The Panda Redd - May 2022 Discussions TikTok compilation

Hey, just a heads up out front, this is probably going to be a 3-minute straight, if not 2, video long, basically self-promotion about the lighting art that I did for my final project to DigiPen. If that's not really the reason that you follow me and you just like the comic book stuff that I post, go ahead and skip this one. I won't take it personally. It's essentially going to be like 3 minutes of a slideshow with commentary, so don't worry, I'm good with it. Anyway, with that out of the way, not too long ago, I posted a video showing my progress for my final project that I was doing for the school I recently graduated from, DigiPen. I was studying to eventually become a lighting and or props artist for video games, by the way. Still looking for a job, hit me up if you know anybody. And my final project was 2 relights of 2 separate scenes, one being in Unity Engine and one being in Unreal Engine. At the time, I had only finished 1 lighting setup for the Unity Engine relight that I did. However, for both the scenes, I did 2 separate lighting setups, meaning by the end of it, I ended up doing 4 different lighting setups, 2 in Unreal and 2 in Unity. And judging by the response to the previous video I posted about it, I thought you guys might want to see. Oh, and if you want to see all of these pictures in like high resolution and not, you know, horizontally on a phone screen, you can actually find these all on my ArtStation account.
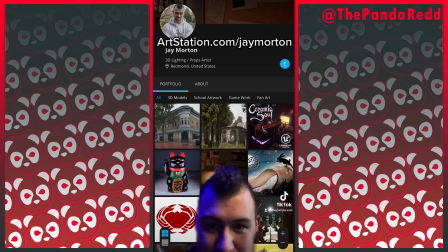(1:15)
Just artstation.com/jmorton. Here it is on the mobile app, and you can actually see all of the other artwork that I've done on there.
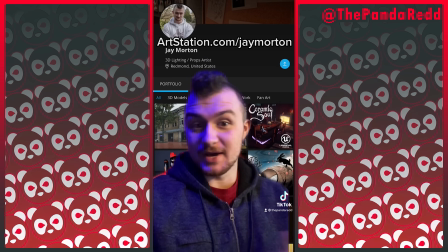(1:21)
All right, shameless plug out of the way, onto the actual work that I did.
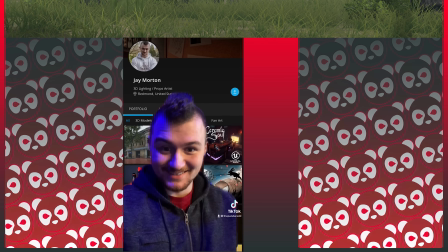(1:23)
I am actually going to move this video off to the side and just show you guys the actual high resolution images because we're here.
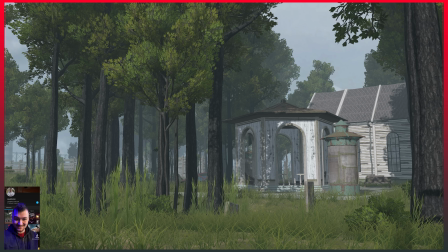(1:32)
So, fuck it, right? All right, back to the actual video, whatever. Okay, so how I'll run this is that I'll just show you the original lighting that the scene came with and then the 2 different lighting setups I ended up doing with it. Cool. Also, really wish that TikTok would let me be in the borders, but that's not gonna work, so okay, fuck it.
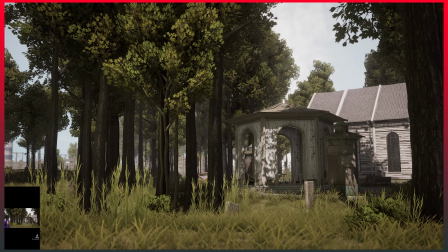(1:47)
So this is the Unity scene that I did, and this is the original lighting that the scene came with. Here's my initial relight, where I was trying to make the scene look like Florida in the summertime.
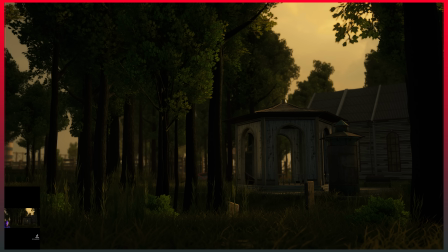(1:56)
And then here's the second relight that I did, where I was trying to show that same Floridian summer, but at sunset. Keep in mind, for the rest of the scene, those 2 lighting setups, the middle of the day and at sunset, both during Florida in the summer, that's the vibe I'm going for.
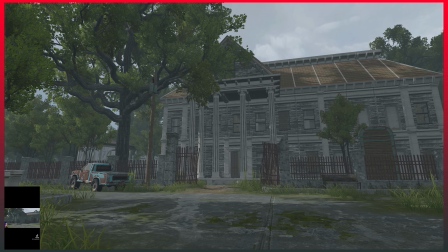(2:08)
Here is the out-of-the-box original lighting for the second camera. Here is my middle-of-the-day lighting for that.
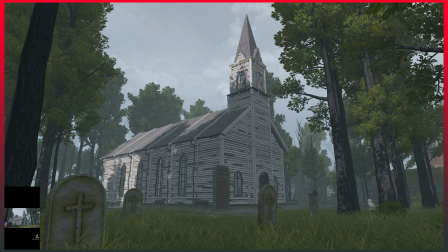(2:13)
And the sunset lighting of the same shot. I love this camera angle. Camera 4 out of the box. Camera 4 middle of the day.
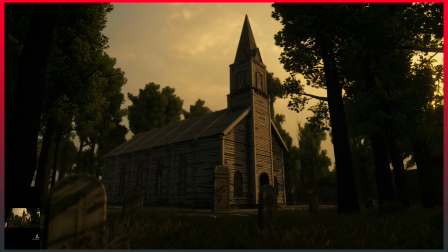(2:19)
I love these shadows on the tombstone here. And then camera 4 at sunset. I love the gradient of the sky, how the clouds kind of get brighter as they go back.
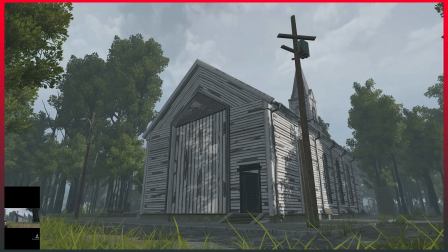(2:25)
Ugh, such a good skybox. I'm glad I was able to find it. Camera 4 out of the box, I changed a lot because this entire camera angle changes.
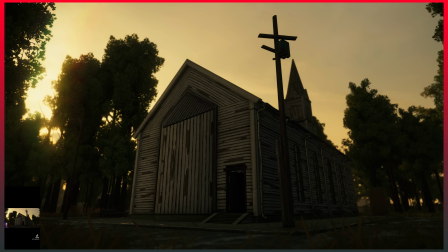(2:31)
But here's my middle of the day for camera 4. And then my sunset of this same shot. By the way, this is the same church that you saw in the previous shot at the graveyard. Also, I added a lens flare right here that it's so subtle, but I really like how it turned out.
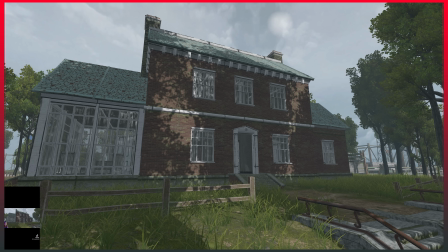(2:44)
Camera 5, yet another camera that I changed the hell out of after I actually started working at it. But here is the out of the box lighting.
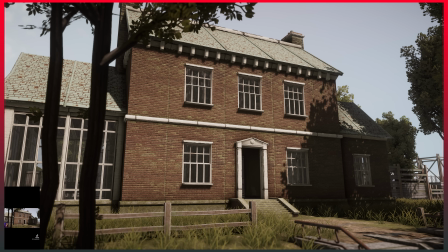(2:50)
Here's what that same house looks like in my middle of the day lighting that I did. And then the sunset of the same shot.
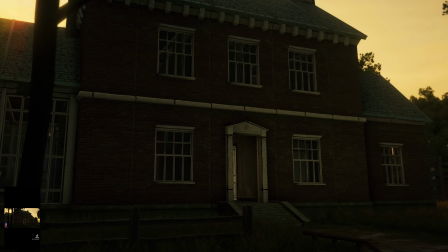(2:55)
Again, I added that little lens flare there. Oh, it turned out so good. Also, it's kind of hard to see in this camera angle, but I did add a light at the front door.
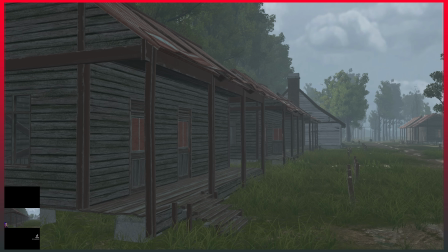(3:01)
If you look hard enough, you can see it. And then what is probably my favorite shot of the entire lot, here is camera 6 out of the box, my midday lighting of that exact same shot.
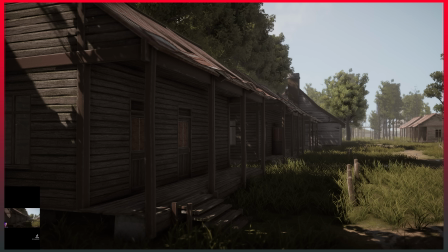(3:09)
I just love the shadows, it turned out so cool. And then the sunset of that same day.
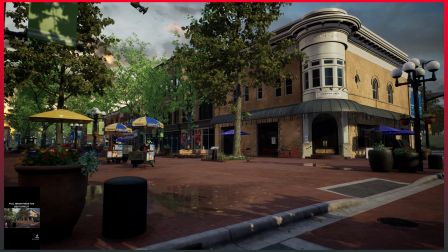(3:14)
So when it comes to lighting, Unreal is a lot stronger in terms of like just what it can do in its base form.
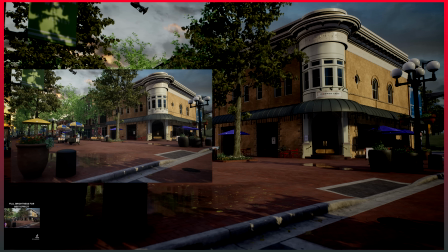(3:19)
And because of that, the lighting in the base scene that I got was a lot stronger in the Unreal scene than it was in the Unity scene. So the
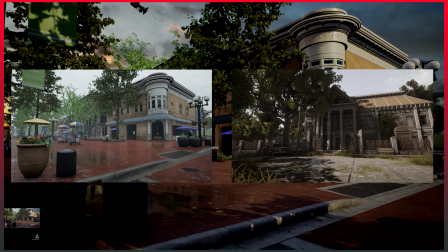(3:26)
changes look less like improving lighting that was already there and a lot more like adding different lighting setups to a scene that already had
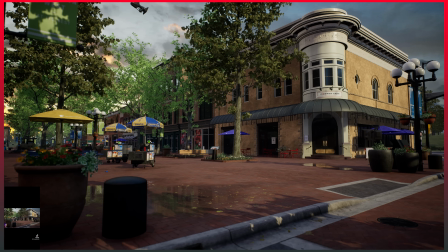(3:32)
decent lighting. Case in point, this is the out-of-the-box lighting for the scene that I had. When I saw this, it gave me a very like Californian day sort of vibe. Like, this looks like a street corner in Northern California, is the way that I saw it. Just the sun, the fact that everything is dry, even though there's puddles, all of it.
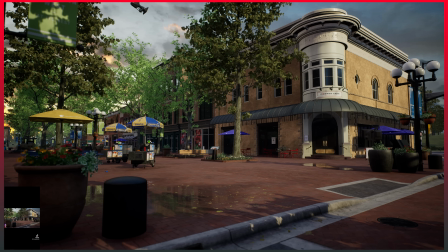(3:48)
And my goal was to take this scene and move it to where I'm from, which is Washington State. And to do that, I did 2 different lighting setups, 1 midday and 1 at sunset, much like the other scene that I did. So, with all of that out of the way, here is camera 1 in Washington, which is the one I did.
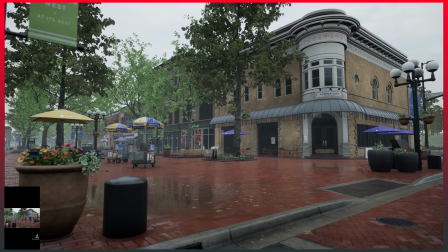(4:03)
A lot of the details that I did was really just making everything look wet. Well, wet and overcast, that's it, gray and wet, that's really, that could be Washington State motto.
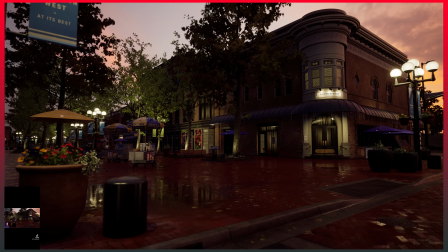(4:12)
And here's that same camera at sunset.